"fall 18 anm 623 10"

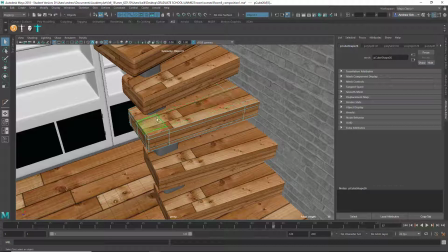497s
But what we could do, one approach, let's take this, just isolate this for a moment, and
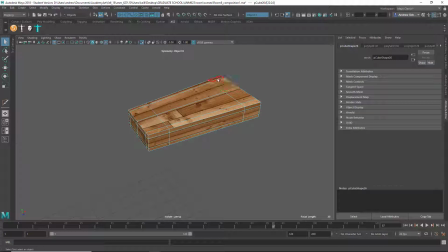508s
just shift double click, shift double click, shift double click, and just select these. So we've got that whole top selected, and let's just look side by side and look.
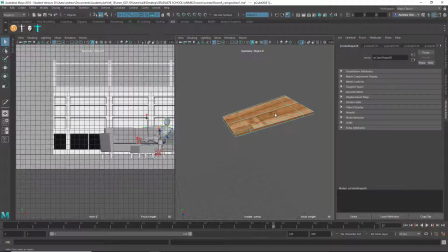524s
So isolate that again, and look in the UV editor.
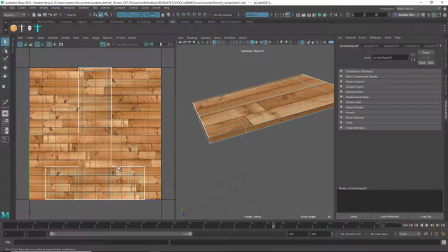533s
So I'm just kind of cheating here a little bit, and I can take something like this and just move it. Well, I guess I might be screwing up some of the other ones by doing that, but see, this might be stretching out some of the other ones.
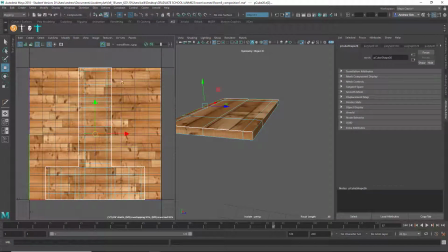549s
But I could also like cut here and cut. Oh, is that? Oh, that's why that looks weird. And then cut there.
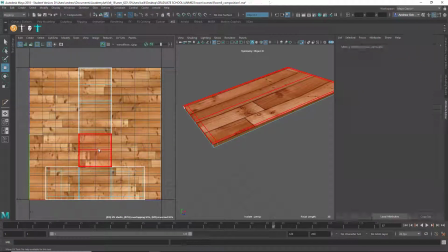565s
And then take the whole shell, and I can move it wherever, right?
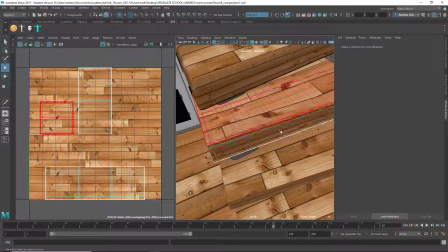570s
And then if we go back, I've got some variation in my staircase now.
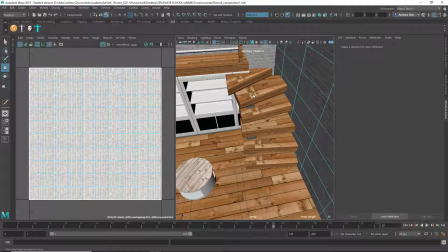578s
I mean, it looks like it's from the same wood, but at least it's not that exact same bit over and over again, right?
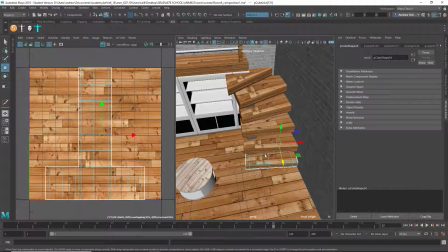585s
So you could do that with a few more of the steps to guess, just so it doesn't look repeated so much.
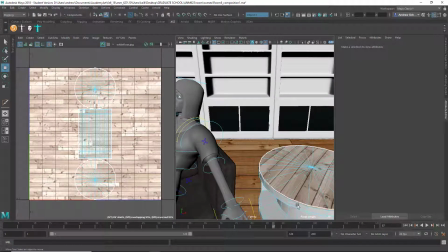592s
I might choose a different top for that. That wood texture looks a little out of place for this kind of piece of furniture.
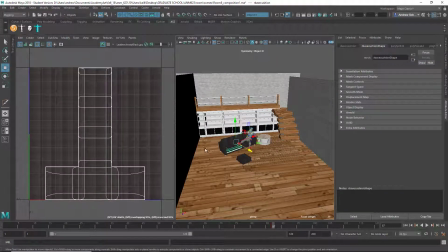602s
Yeah, and then this couch, what's up with this texture?
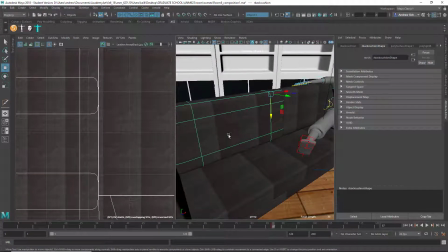612s
It just looks like it's repeated too much. Um, it's Alt Shift D to delete history. And yeah, 11 by 11. What about 2 by 2 or something? 1 by 1.
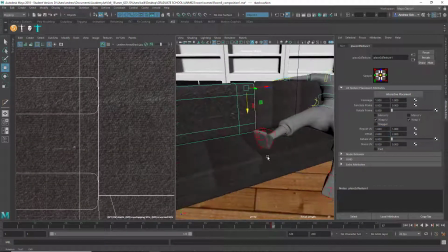628s
Oops. I mean, to me, to my eye, well, maybe 2 by 2.
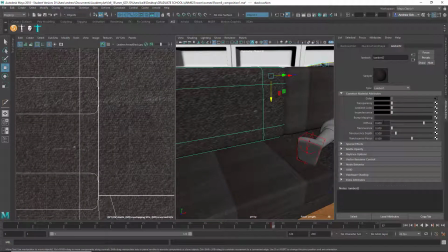637s
Let's see.
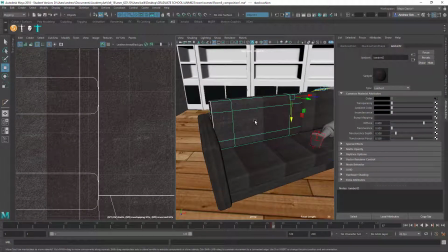647s
Um,
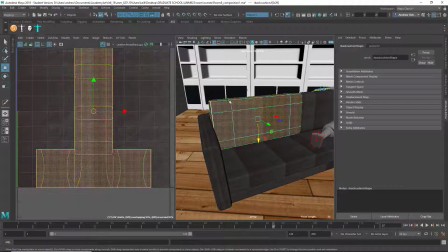652s
why is it? It's just one big shell. Hmm. Well, you might need to, just shift this around.
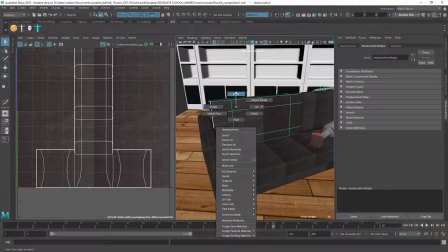661s
I might cut some of these. Again, it's very similar to what I just did. And then to grab that shell, it's almost exactly what I just did. Hey, oh, there we go.
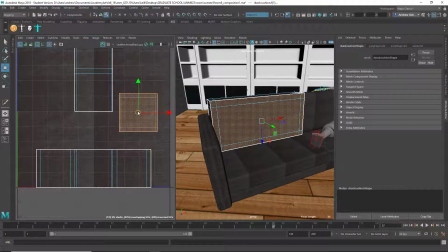681s
And then because you're putting everything right on that seam in this thing, so and now I've got
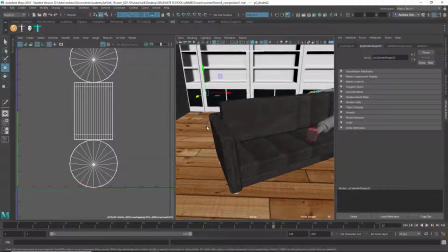689s
something without a big seam in it, and it looks all right now, and that kind of grain of that texture looks believable,
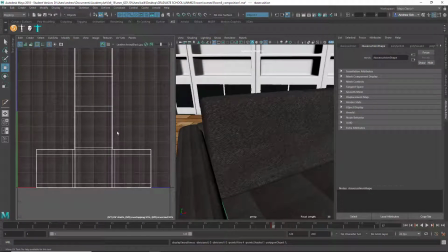696s
whereas the rest of this looks very weird and repeated, and you've repeated it so much, and there's all these little seams in the texture.
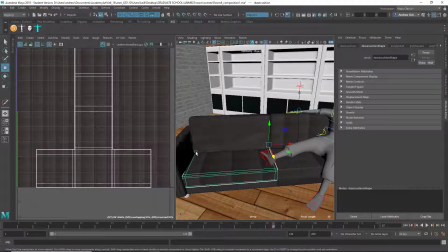704s
So reduce the UV repeat and then adjust the position of your shells so that they're not sitting on a seam if you do.
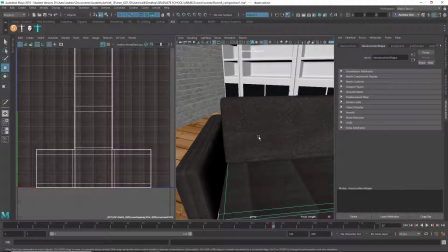710s
Because it looked like one was not enough repeat, but then you had a big seam down the middle, so you need to get stuff out of the way of that seam. And then you could very quickly fix up these different couch cushions.
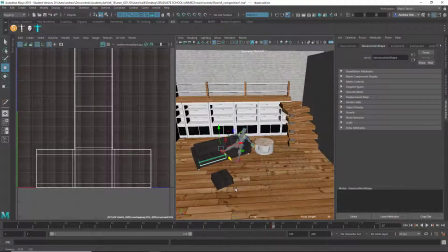724s
So yeah, it's a good start. I think it's a very usable. Oh, oh yeah.
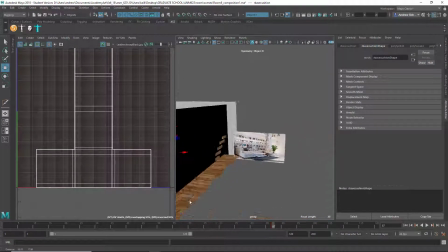728s
Is this your reference image?
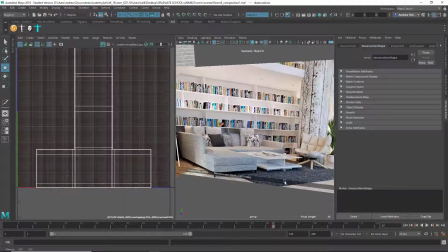733s
Oh, that's good.